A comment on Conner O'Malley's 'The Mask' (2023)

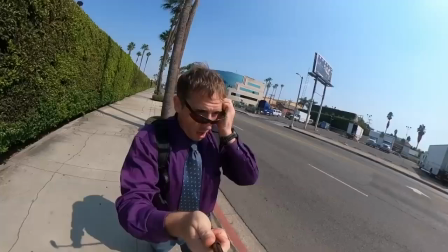[0:00]
Also added to that, I would say how Connor O'Malley uses the selfie stick in his new film, The Mask,
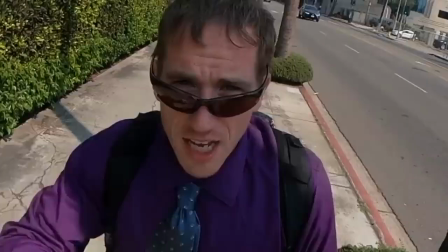[0:07]
and how he uses online platforms to
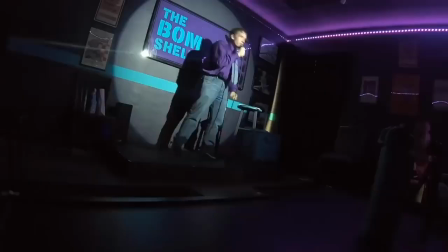[0:15]
really get the feeling of being online, on the internet, too much. Like being so permanently online that it creates a sense of mania.
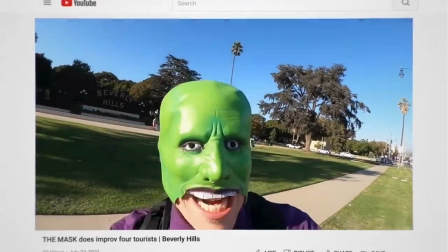[0:29]
I think I watched this yesterday and it would like it really quite upset me a lot I was really upset by this movie
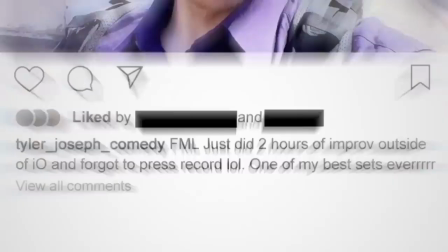[0:38]
I think it's one of the best of the year and it really kind of yeah it cuts I don't know how he does it it's something in his performance because
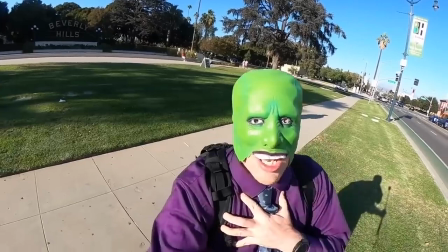[0:46]
you could take all those textures take all that same framework everything and you put another performance
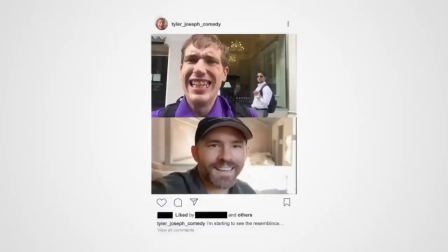[0:52]
in there and it's just something off he has struck a balance with his performance
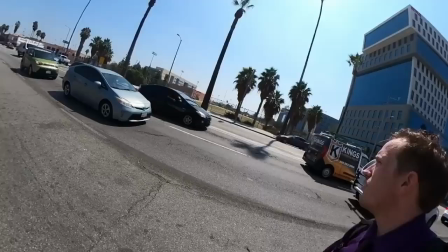[0:59]
that allows you to be in this world with these characters who are
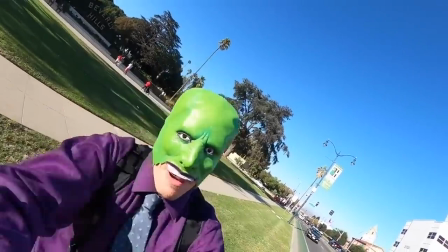[1:05]
manic do you know what I mean I don't know how he does it he's got like a special
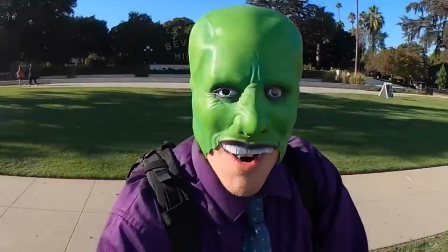[1:11]
thing going on where there is a self-awareness there, it's revealed also in the credits, the self-awareness as well, you know, when it says we're special thanks to Josh and Benny Safdie and all the
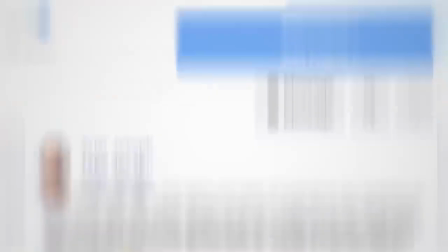[1:26]
people that worked on it and blah blah blah and it's written and directed by him like they make it clear that this is a film like they could upload that and not have
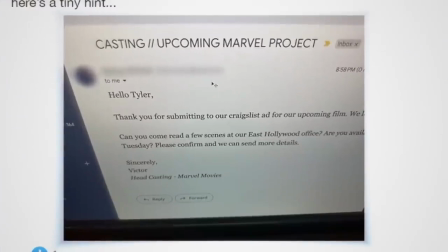[1:32]
the credits on there and you would be someone could watch that and go like what the fuck was that like they could be
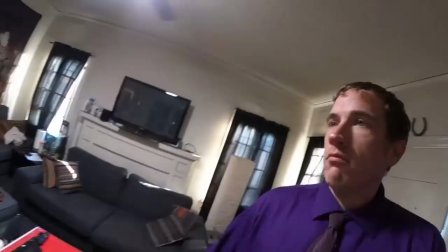[1:39]
you know taken to that level but I don't know I think it's a great representation of just
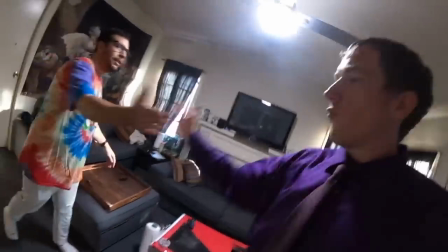[1:47]
online spiraling you know that rabbit hole
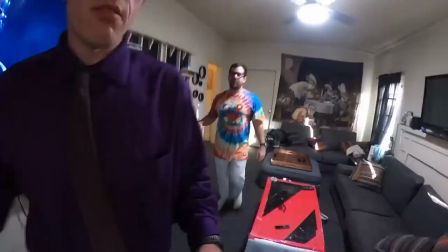[1:52]
spiraling that you go through when you're online too much and So I have an awkward confession to make, which is that because you sent this to me during,
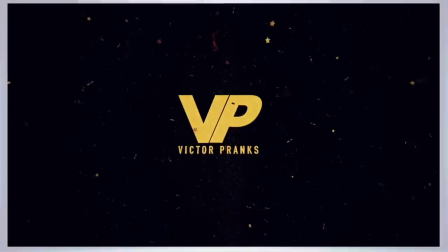[2:04]
you know, just for the listeners sake, a quite busy period for me, I'd come off the back of you sending me the man who couldn't miss screening.
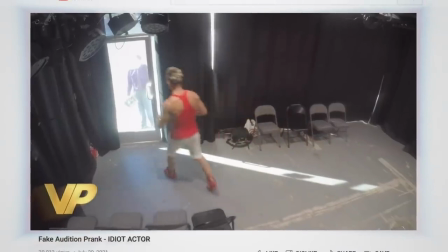[2:12]
So I don't know.
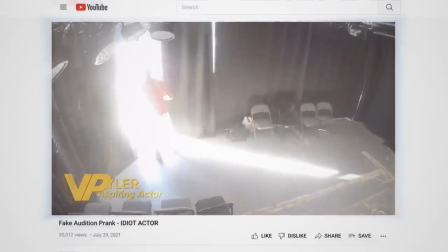[2:15]
I kind of expected something similar in the sense that, you know, underground YouTube,
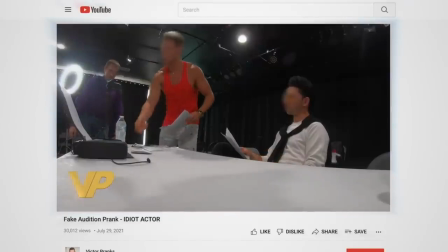[2:22]
primarily YouTube based filmmaker, doing something quite contemporary and quite, you know, quite subversive and quite funny.